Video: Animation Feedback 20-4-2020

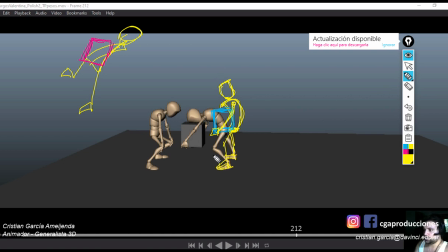(45:41)
Y ahí entonces el cubo está centrado sobre los puntos de apoyo que tiene y ahí sí puede ir caminando hacia atrás, pero en esa pose, ¿sí? Bueno, volviendo al otro, otra cosita más que quería comentarte y con esto cerramos esta corrección.
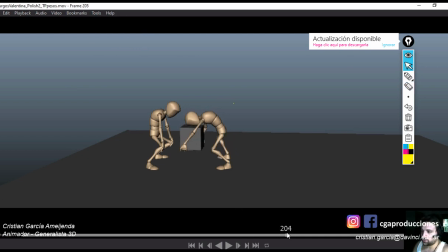(45:59)
Después vemos, hay algunos detalles que no los quiero mencionar ahora, quiero que te enfoques en otras cosas. Pero por ejemplo, lo último que sí menciono es, ojo, acá el tema del constraint parent, ¿sí? Que empieza a subir primero la mano y después sube el cubo.
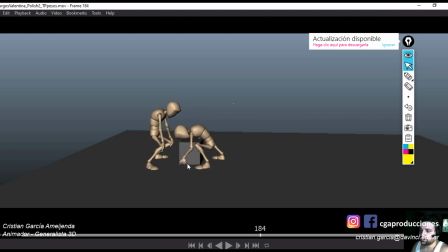(46:14)
Y no pareciera que lo está levantando el cubo, sino como que el cubo se acuerda tarde de acompañar a la mano. Fíjate eso, ¿sí? Y corregí lo otro y vamos con eso por ahora. Seguimos con Carola Rodríguez.
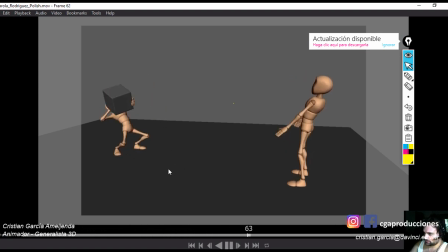Ok. Bueno, noto solamente dos cosas, ¿sí? El de la izquierda me encantó como quedó, creo que ya estaría. Hay un tema nomás con el cubo que queda raro. Dos temas. Uno que es con el cubo.
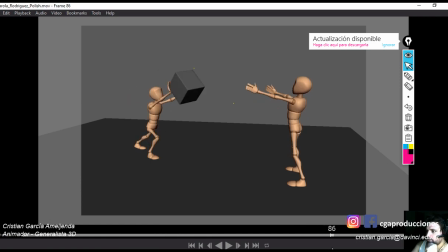(46:46)
Lo que me pasa es que siento que lo está teniendo hasta por demás el cubo, este personaje. Debería soltarlo. Acá debería ser el último fotograma, ¿sí? En el que el personaje tenga el cubo.
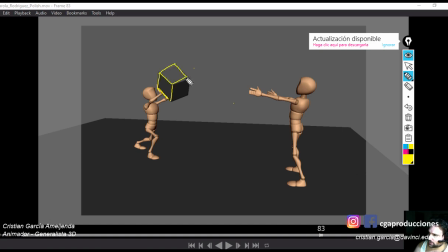(46:58)
O sea, en este fotograma está bien el cubo acá, ¿sí? Y el personaje, el otro, lo va a recibir. No lo va a recibir ahí abajo. Lo tiene que... También lo que me pasa es que falta un keyframe con el personaje agarrando el cubo, pero no tan abajo.
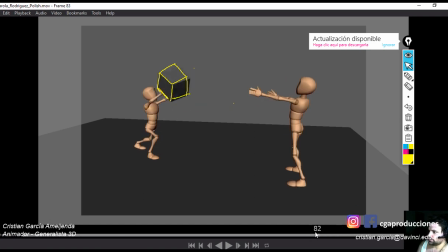(47:18)
Porque el cubo, si este lo está lanzando en esta dirección, ¿sí? El cubo más o menos tiene que seguir una trayectoria similar a esta, ¿ok?
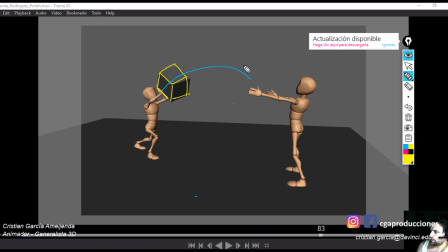(47:37)
Entonces, acá debería estar a esta altura. Lo que me está faltando es un...
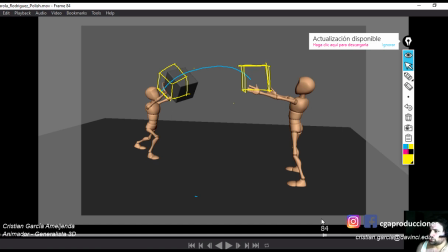(47:50)
Primero, que en este fotograma ya a partir del 84, el personaje, el cubo ya no esté ahí, sino que esté un poquito más arriba, ¿sí? Que no baje, porque acá está bajando, debería estar a esta altura, ¿sí? Quizás un poquito más atrás, para...
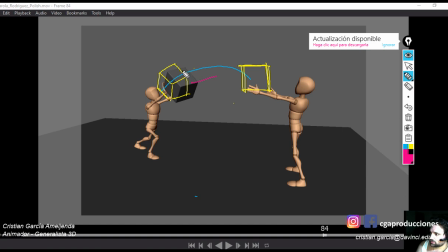(48:08)
A ver ahí. Por ejemplo, debería estar acá el cubo, ¿sí? Por tirar un ejemplo. En el 85 no lo tiene que seguir teniendo, el cubo ya tiene que estar por acá, ¿sí?
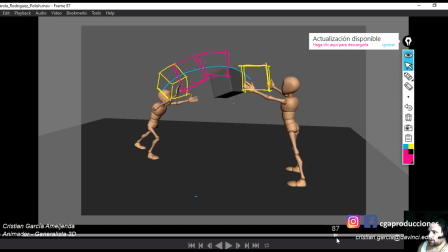(48:23)
Entonces eso le va a dar más timing al cubo, no va a quedar tan rápido acá, en estos dos fotogramas. Y después el cubo tiene que estar en este fotograma, por ejemplo. En este fotograma debería estar acá arriba, ¿sí? Llegando.
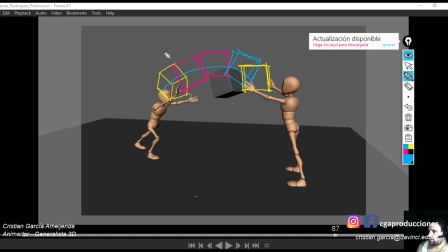(48:42)
¿Ves que yo estoy escribiendo una forma curva en la transición del cubo? Bueno, eso faltaría, faltaría el cubo en esta pose. Y después sí, que lo agarre, pero no acá ya. Falta entre esta pose y esta, una pose de agarre en esta altura, ¿sí?
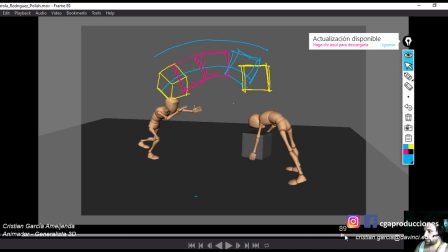(49:02)
Porque está quedando muy rápido, ¿no? Después, llegar a esta pose en dos fotogramas es un poco brusco. Dale mínimo tres, dale un poco más. O sea, genera un par de poses más acá en el medio. Poses que no tenés que alargar la animación, porque la verdad es que dejaste mucho tiempo acá.
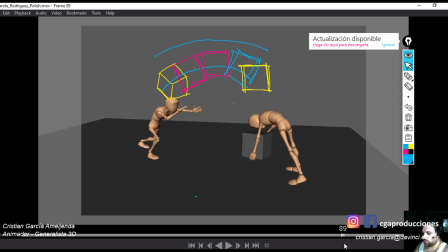(49:20)
Por ejemplo, acá generaste muchas poses. Una, dos, tres, cuatro, cinco, seis. Hay como cinco poses que son muy similares. Redistribuye estas, por ejemplo, esta que esté un poco más arriba, ¿sí? Como por acá. Esta que esté un poco más abajo. Y recién acá puede llegar esta pose.
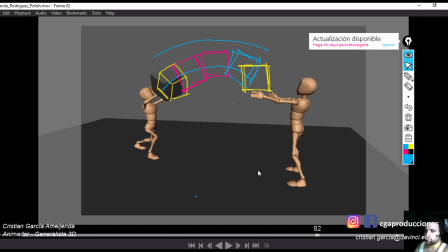(49:36)
O sea, trata de redistribuirlas un toque mejor. Con paciencia, hacerlo en un otro archivo, ¿sí? Y después, creo que eso va a mejorar bastante todo el resto. Y no te va a quedar esa frenada que pega como una frenada cuando llega abajo, ¿ves?
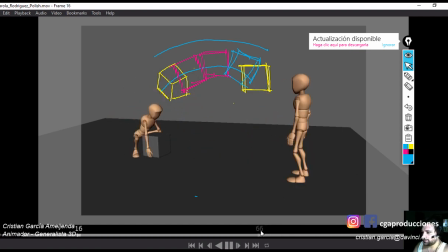(49:51)
Frena y sigue. Es como que agarra, frena y sigue. Te va a quedar mucho más fluido y te va a quedar mejor. Yo creo que el tiempo en general está bien. Lo que tenés que ajustar son los tiempos internos. Hace eso por ahora y después veo si hay algo más para mencionar de la caída, si
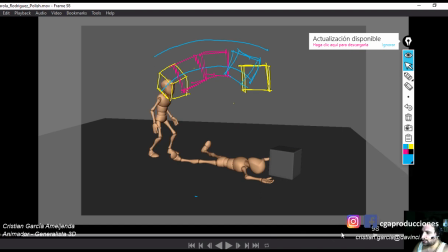(50:07)
tuviese que mencionar algo ahora de la caída, la noto muy rígida en cuanto a la llegada. Es decir, llega y enseguida queda muy congelado. Le falta más rebote al cuerpo, ¿sí? Como destartalarse un poco más y quedar. Ese proceso de destartalamiento entre que toca el piso y termina de destartalarse puede durar un segundo, ¿sí?
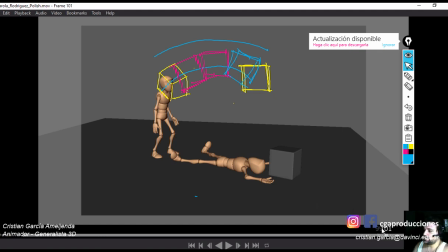(50:24)
Como que llega y se afloja. Si querés, después escribime y te paso una referencia que.
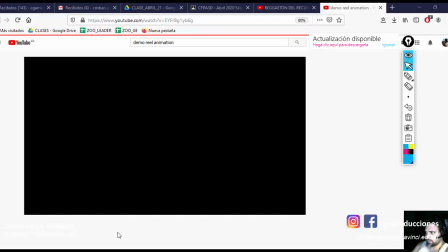(50:31)
A ver, para ver si la encuentro. Acá está. Se llama Demo Reel Keyframe Animation, ¿sí?
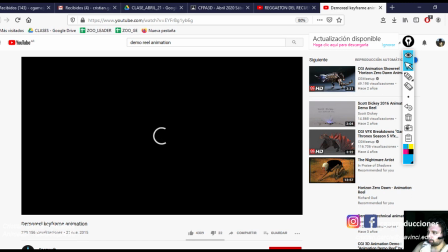(50:42)
A ver si carga. Estoy subiendo un par de cosas al Drive, entonces va a tardar un cachito. Te quiero mostrar esa animación de criaturas que está buenísima.
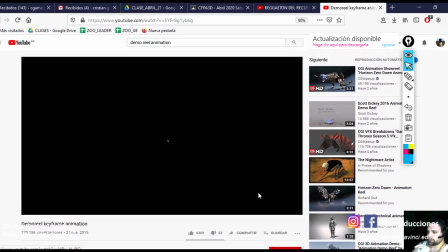(50:49)
No para que animes con ese nivel de hiperrealismo, pero sí para que te fijes cuando los personajes caen, cómo caen, ¿sí? Porque hay un par de muertes animadas que quedan muy bien. Ahí va, mirá.
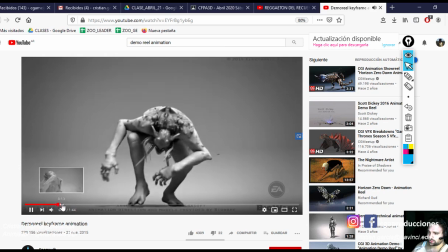(51:04)
Uy, tarda un poquito en cargar, así que voy a pausar. Bueno, ahí va. No, repito, no es para que animes con este nivel de realismo ni nada, ¿eh?
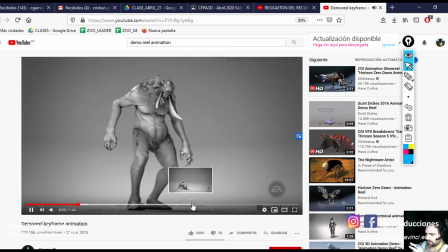(51:13)
Simplemente, a ver si la encuentro por acá. Acá, mira.
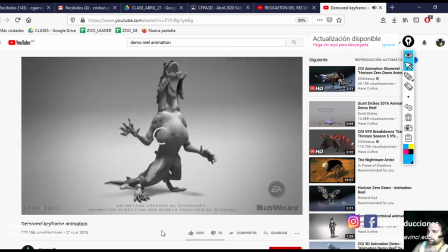(51:19)
Son criaturas, tienen otro peso, otra dinámica, pero para que veas el nivel de detalle que hasta cuando cae, el tiempo que después tardan en terminar de destartalarse todo.
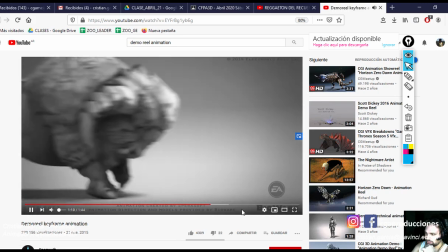(51:35)
¿Ves? Ese rebote que tienen.
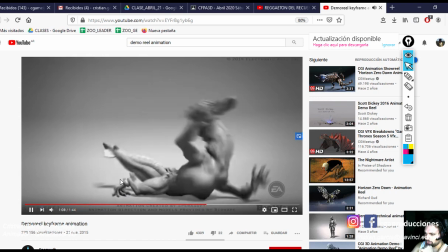(51:37)
Está bien que este personaje igual tiene como más partes, pero mirá la rodilla, cómo reaccionan los dedos, las manos, los destiempos.
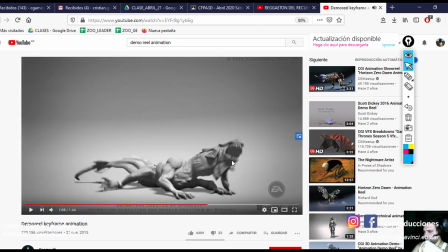(51:46)
La mano primero que llega quizás más encogida y después relajan los dedos, ¿sí?
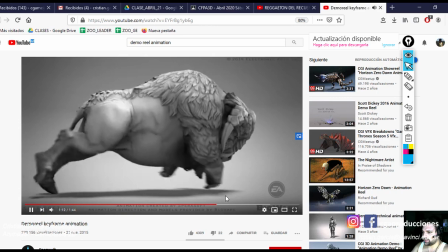(51:50)
Ese tipo de desfasaje, probátelo. Repito, son otro tipo de personajes, es otra cosa, pero
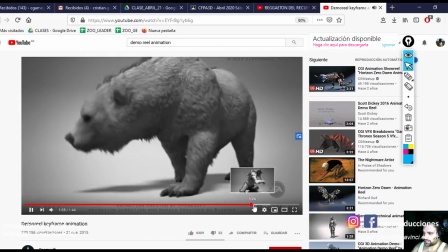(51:59)
para que te mires algunos ejemplos de personajes cayendo y destartalándose, ¿sí?
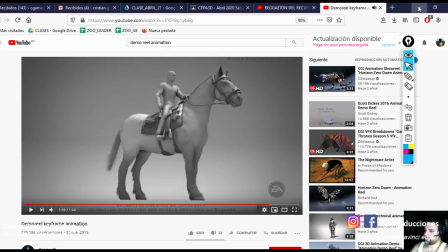(52:06)
Y nada, y para después mirate el trick, que está buenísimo. Bien, vamos, perfecto, ¿sí?
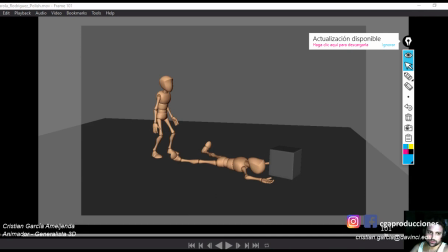(52:11)
Todo en orden, me encanta cómo viene, ¿eh? Felicitaciones, Carola, como siempre. Excelente alumna, excelentes entregas. Casa Day.
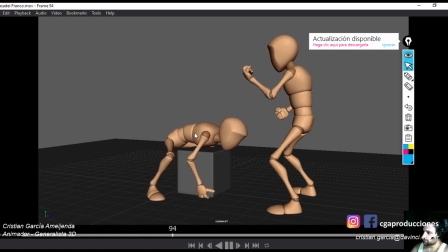(52:23)
Okay.
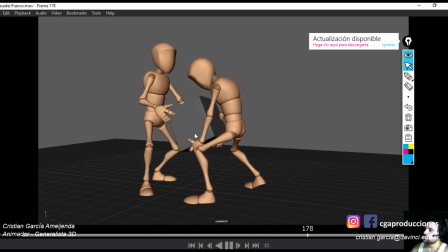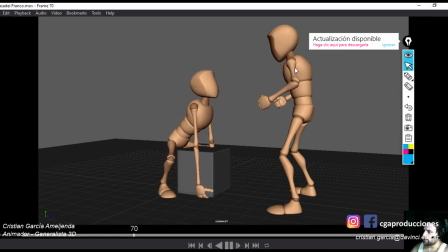(52:30)
Bueno, ojo este acá que pega un par de saltitos raros en algunos momentos. A ver, el de la derecha, ¿eh? Ahí, ¿ves la cabeza? No sé si para mí, a ver, la primera percepción que tengo es.
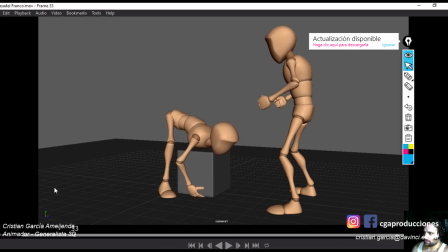(52:46)
Al personaje de la derecha le falta polish. Ahí ves, mira. Ese saltito está raro. Mi sensación primera es, al personaje de la derecha le falta todo el trabajo de polish. Lo noto como interpolado, pero le faltan los desfasajes.
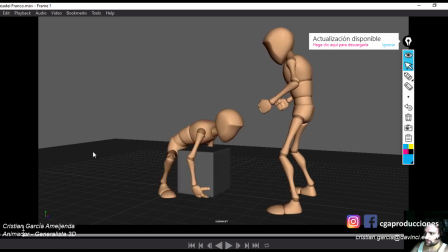(53:03)
Sobre todo al principio le falta. Se está alentando. No alentás solamente con los brazos. Bajás y subís el torso, te movés, ¿sí? Falta credibilidad en la animación del resto del cuerpo. Movimientos sutiles, no estoy diciendo que el tipo empiece a volverse loco como si estuviese repuesto, no.
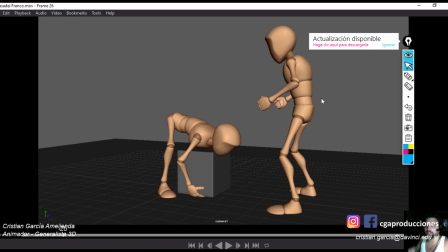(53:20)
Estoy diciendo que cuando mueve los brazos, probá vos, cuando mueve los brazos vas a ver que el resto del cuerpo está reaccionando. El torso se mueve levemente, la cabeza un poquito, ¿sí? Empezar a trabajar esas cosas en todas las animaciones en general del personaje de la derecha. El de la izquierda no tiene tanto este problema porque es el protagonista por ahora y es el que más está moviendo.
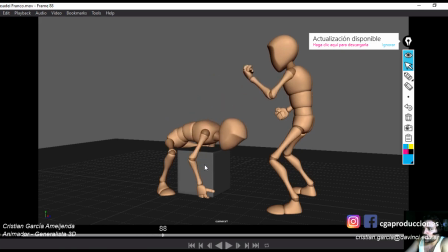(53:39)
Está muy bien todo esto, cuando vuelve acá y se acomoda, me encanta cómo te quedó el overlapping. De la cabeza con el pecho. En esta parte, acá, en toda esta parte, trata también de seguir moviéndole y bajando un poquito hasta acá el torso, ¿sí?
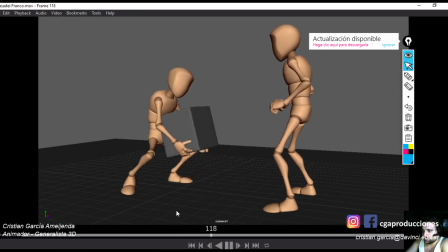(53:54)
Que no quede congelado. Acá está muy bien cuando levanta.